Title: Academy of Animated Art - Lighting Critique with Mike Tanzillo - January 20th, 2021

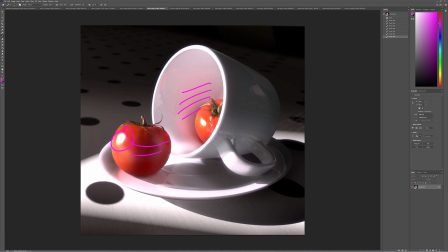(12:28)
If you could just like add a little bit more of like a noise or a bump or something in there, I think that would help out a lot. But really, really, really great stuff. This is super subtle. I also love that there's like an indication of something back there. It just kind of expands the room for me, which is really, really nice. All right, Dani.
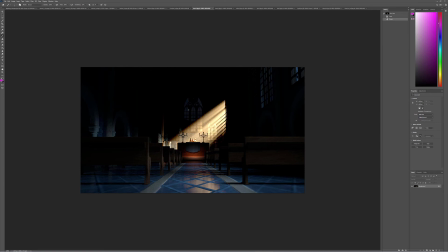(12:46)
So for this one, I think we've gotten too contrasty. I think these darks have gotten too crunchy. So I would pull back on that. And that would be my big note on this one. Is it feels like an Instagram filter or something where the contrast has just been turned way up.
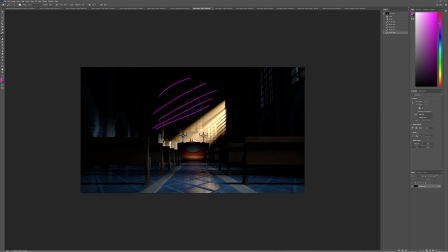(13:02)
So back off of that a little bit and create some more variation in some of these darks. That was weird. Just do crap like that. Let's see. I rotated this somehow, and I'm not sure how I did that. Sorry about that. But basically, it's just about dealing with the contrast.
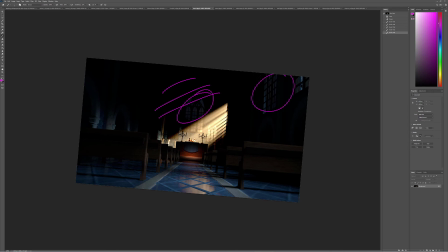(13:22)
I like the levels outside these windows. It's allowing us to focus more in here. But just if you're doing any contrast, pull back on that, and we'll take a look at that again tomorrow.
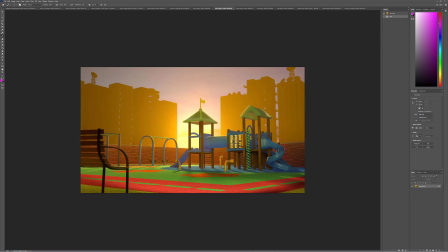(13:31)
For this one, challenge accepted. Great additions on this. Now, the big thing that I would like for you to do at this point, and it's finally, this feels very, very pristine. Like everything feels perfect in this.
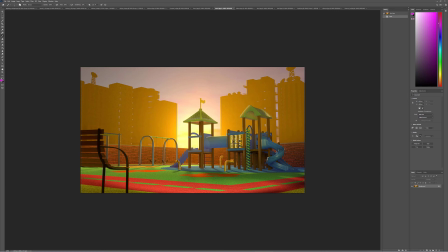(13:47)
Like no child has ever played on it. If you want, I think it would be really beneficial to take a pass at dinging up some of this stuff, right? Like making it feel like children have run around this and creating like a little bit of a worn path in there.
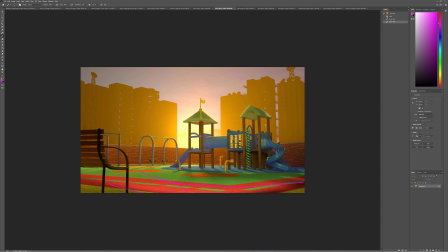(14:01)
Again, with the brick, like find some water stains in there, and in here maybe find some, there's always like little rusty bolts in there and stuff like that. Just an added level of stuff in the shader I think could help. And then I still want to see this hole plugged because I'm realizing that we're kind of seeing the edge of the world back there.
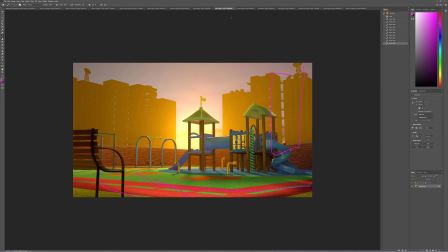(14:18)
So just make sure that gets plugged in a little bit. And I think that would be a good next step. Diana, this one looks great.
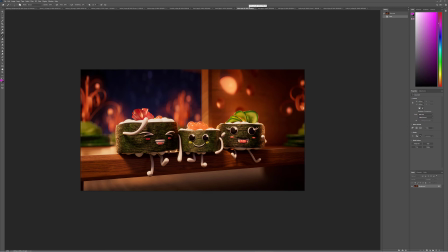(14:23)
I really wouldn't do anything else to this. I think you're spot on that this is looking great. The only thing that I would want is just to see the stars a little bit more, but that's totally a non-issue because it's really, really beautiful stuff.
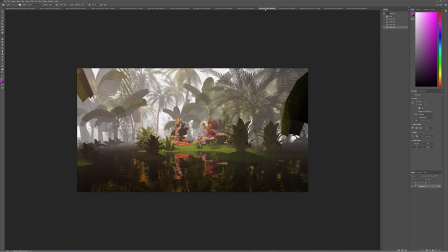(14:38)
So really great job with this one. All right, Kat, we talked about this a little bit.
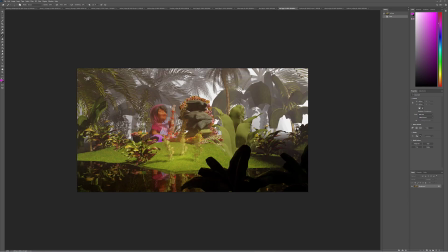(14:43)
The one thing I wanted to note was the level of subsurface. This does feel a little strong because now she's starting to feel a little bit like a gummy bear. So I would pull back on that a little bit. But yeah, and I think it'll be more once we get that light balanced out. I think get some more bounce light in there.
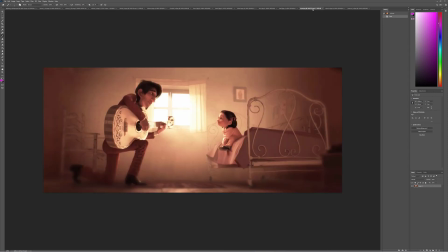(15:02)
That'll really be beneficial. Kyle, great submission. I love this shot in Coco. You had a really nice breakdown in the Discord server. The one thing I would add is this idea of a sepia tone photograph is kind of nostalgic in our minds.
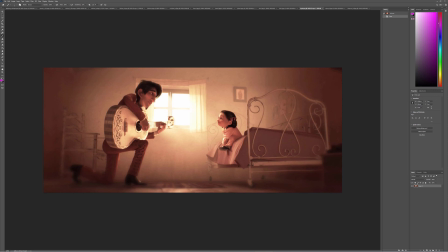(15:19)
Like this idea of, this took place a long time ago. And we've triggered this, brown, warm sepia tone thing, not only from an emotional standpoint of being a warm familial thing,
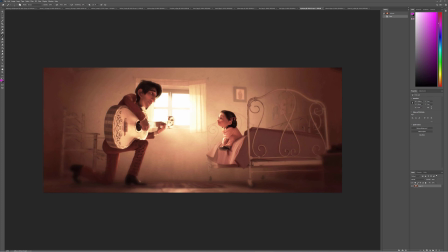(15:31)
but also something that's taken place a long time ago. So it's really interesting that the color scheme also set the time in this, which you don't usually see. And I think that was really interesting. But great breakdown. Excited to have you here. And this is really, thank you so much for sharing this. This is just reminds me how beautiful this movie is.
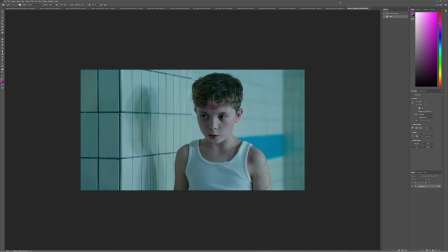(15:51)
Last up in our alphabetical list, we have Rebecca and one of my favorite films of the last few years, Jojo Rabbit. This is an interesting lighting scenario because this is a real challenge to get this cooler scenes in here.
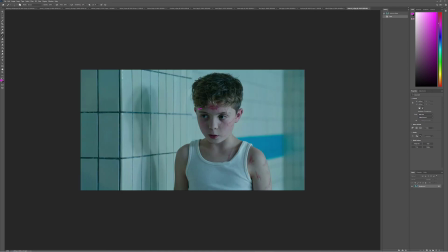(16:04)
And I think you're doing a good job with the skin tones. The one thing is the value on this side is a little bit lighter than this side. And I would try and match this up because this feels a little bit softer in the key to fill ratio. There's like a little bit more warmth and softness to him.
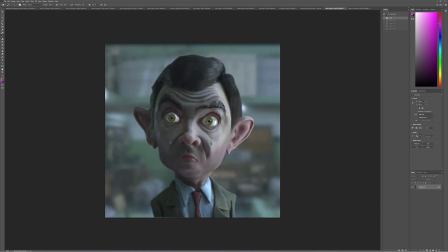(16:22)
Where this, because of this level of darkness, it starts to feel a little gritty.
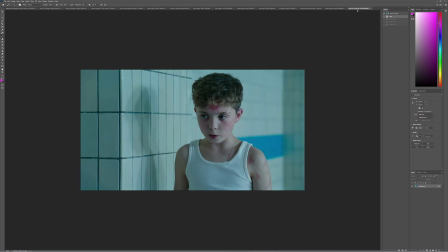(16:28)
And then I would, looking at the tone, do you see that how he still has a little bit of warmth in there because his cheeks are super rosy?